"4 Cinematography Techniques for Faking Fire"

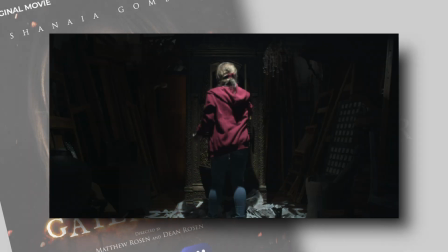15s
There is a scene in the movie The Gatekeeper where the lead actress sets fire to an antique cabinet and leaves it to burn.
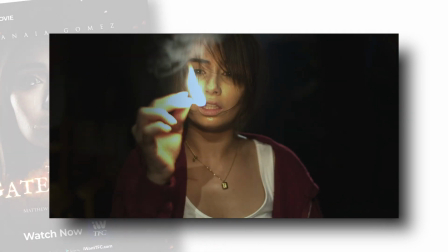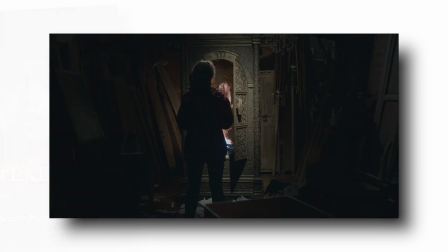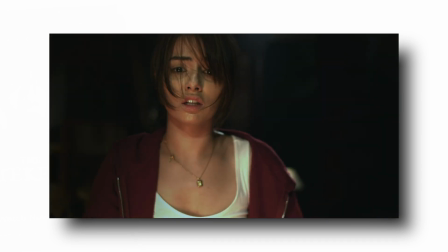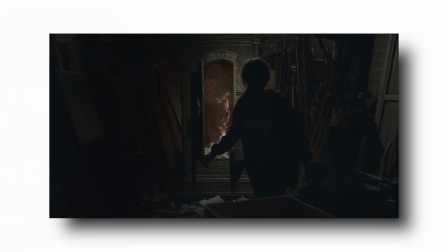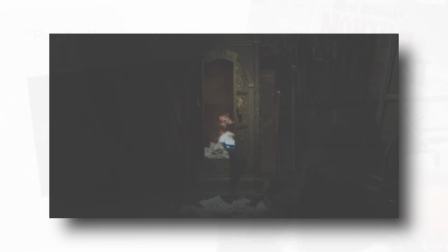70s
This was originally scripted as a pan to the fireplace.
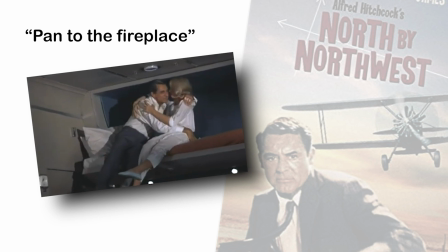74s
This is an old movie-making term that means you won't see it happen on screen, it is implied or replaced by something symbolic.
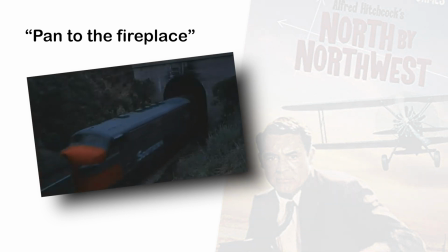82s
It was very popular in olden movies, when the limitations on filmmaking were greater than today.
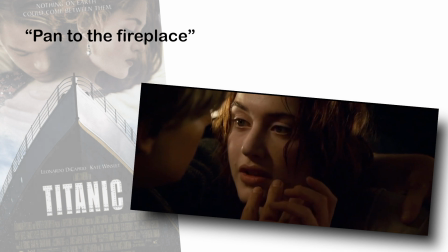89s Put your hands on me, Jack.
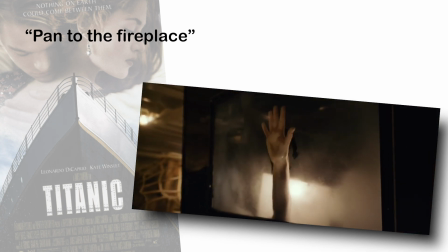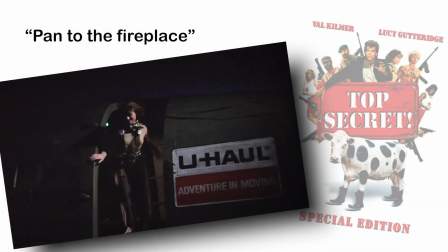97s
I actually love panning to the fireplace. Honestly, I think it's a skill many modern film directors have lost.
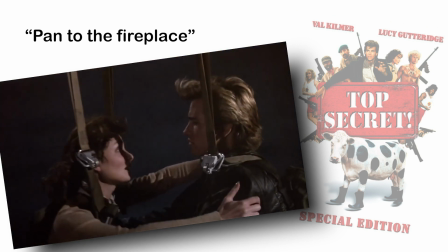106s I only wish I didn't love you so much.
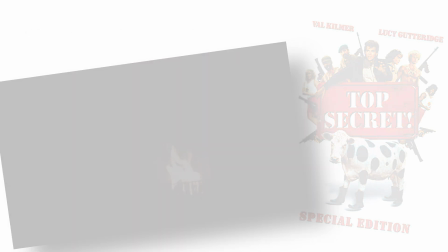112s
But in this case, I told the producer I didn't want to pan to the fireplace.
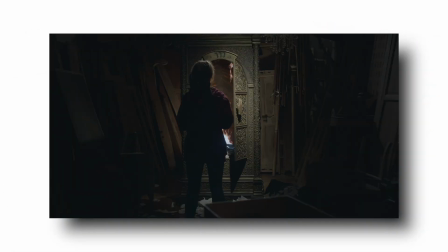117s
I wanted to show her setting fire to the cabinet.
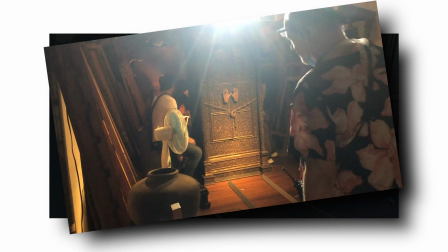120s
Due to limitations at the shooting location, which was a tight storeroom packed wall to wall with dry antique wood,
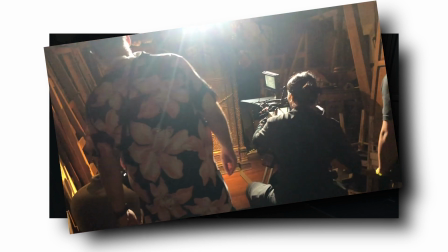127s
and that the cabinet was one of the most expensive props in the movie, actually setting fire to it was out of the question.
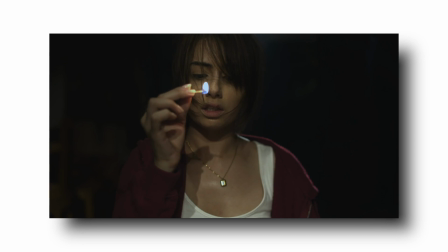134s
But I repeated to the producer I wanted to see it happen. So the producer replied, "Fine, if you can do it with no add cost,
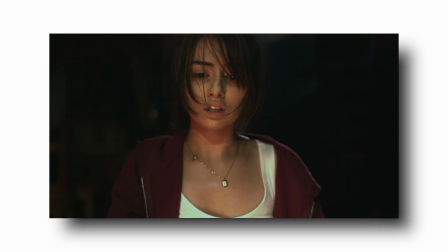142s
no extra shooting time, and at no risk to the prop, set, location and staff, do it."
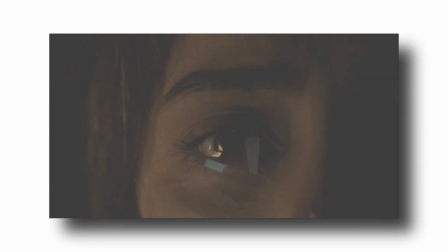148s
And that's the kind of challenge I really like. So let's go through the sequence shot by shot and see how we achieved each shot.
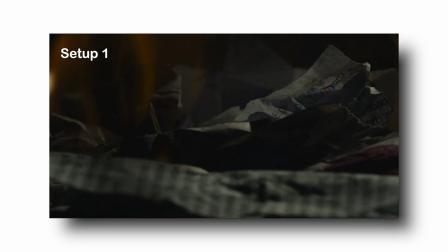157s
First, we used real flames to start the fire off. This was shot on the last pickup day exterior in a parking lot.
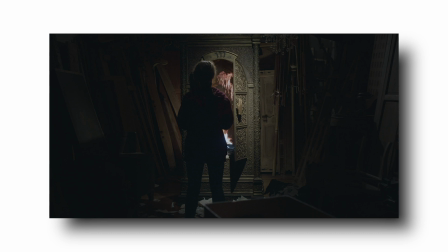164s
The room is dark and the foreground of the shot is almost in silhouette, with the light from the flames appearing to be the strongest light source in the room.
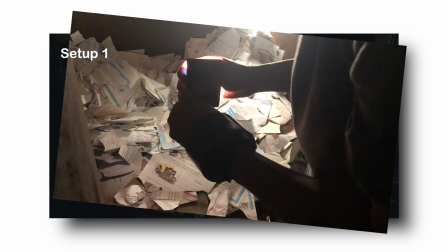172s
So the light had to come from inside the cabinet.
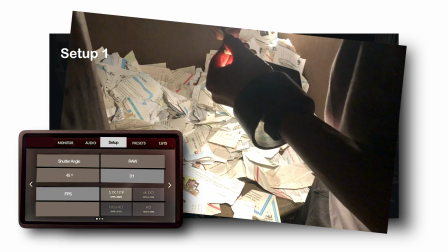175s
I wanted to shoot this with a 45-degree shutter to delete motion blur and give the flames sharp edges.
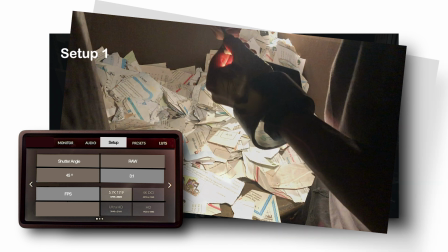181s
I also did not want the flames to clip out, losing detail,
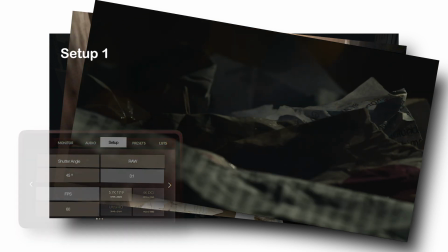185s
and I shot this at 60 FPS to slow the flames down just enough to see their motion properly without looking too much like slow motion.
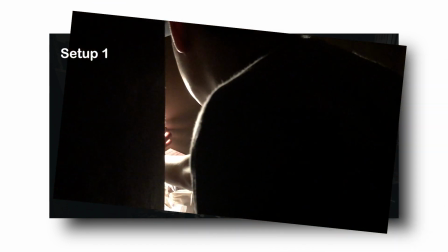193s
To achieve all this, the light exposure in the cabinet needed to be quite strong.
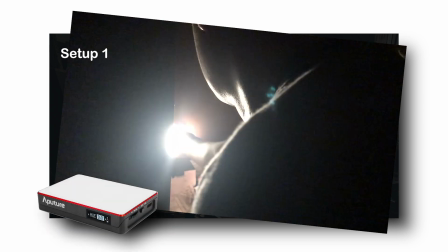198s
I stuck 2 aperture MC lights set to fire effect on the back wall of the cabinet with blue tack,
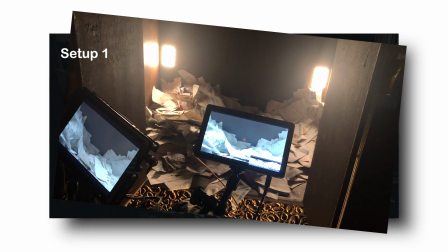205s
so it looked like the paper was lit from inside the cabinet by the fire.
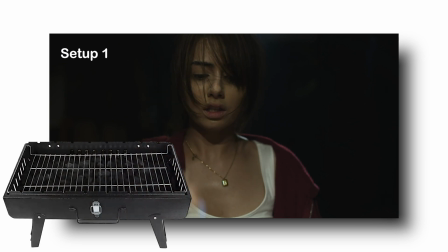209s
The wooden base of the cabinet was removed and replaced with a barbecue grill,
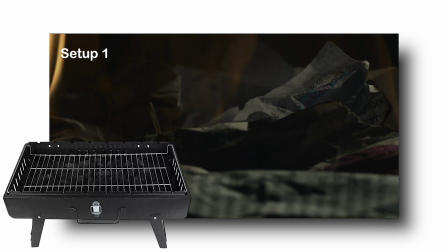213s
so the paper burnt up and fell into the metal case below, never getting too high.
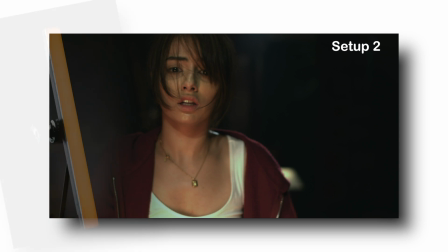219s
The reflection on her face of the fire growing in strength was achieved with an aperture infinity bar,
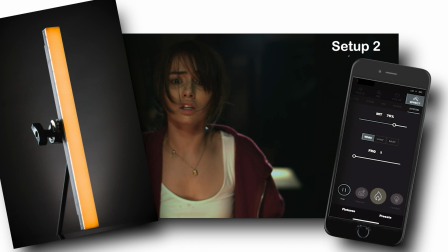225s
also set to fire effect, and slowly fading in using Sidus on the phone app.
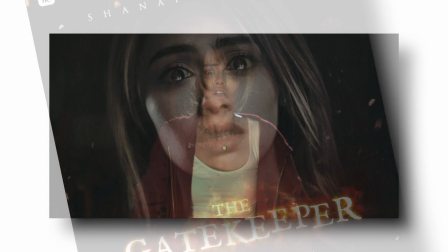230s
This was very subtle, but must have worked well as the marketing group was inspired to copy this shot for one of the posters.
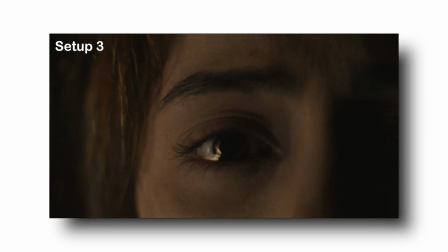238s
The reflection of the fire in her eyes is a very good example of a pan to the fireplace shot.
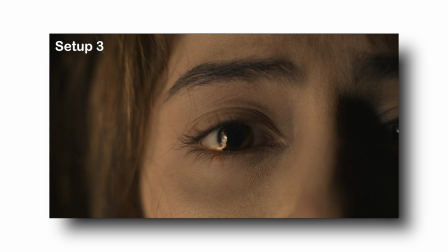245s
This replaces the need to show the fire building in intensity. My original plan for this was to use an aerial image.
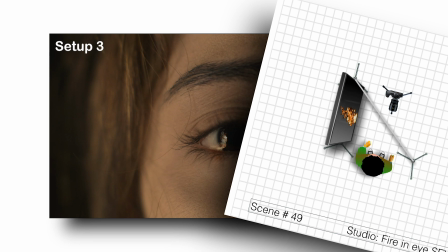252s
This is not a top shot or a drone shot as it may sound. The aerial image is a term typically used in rostrum cinematography.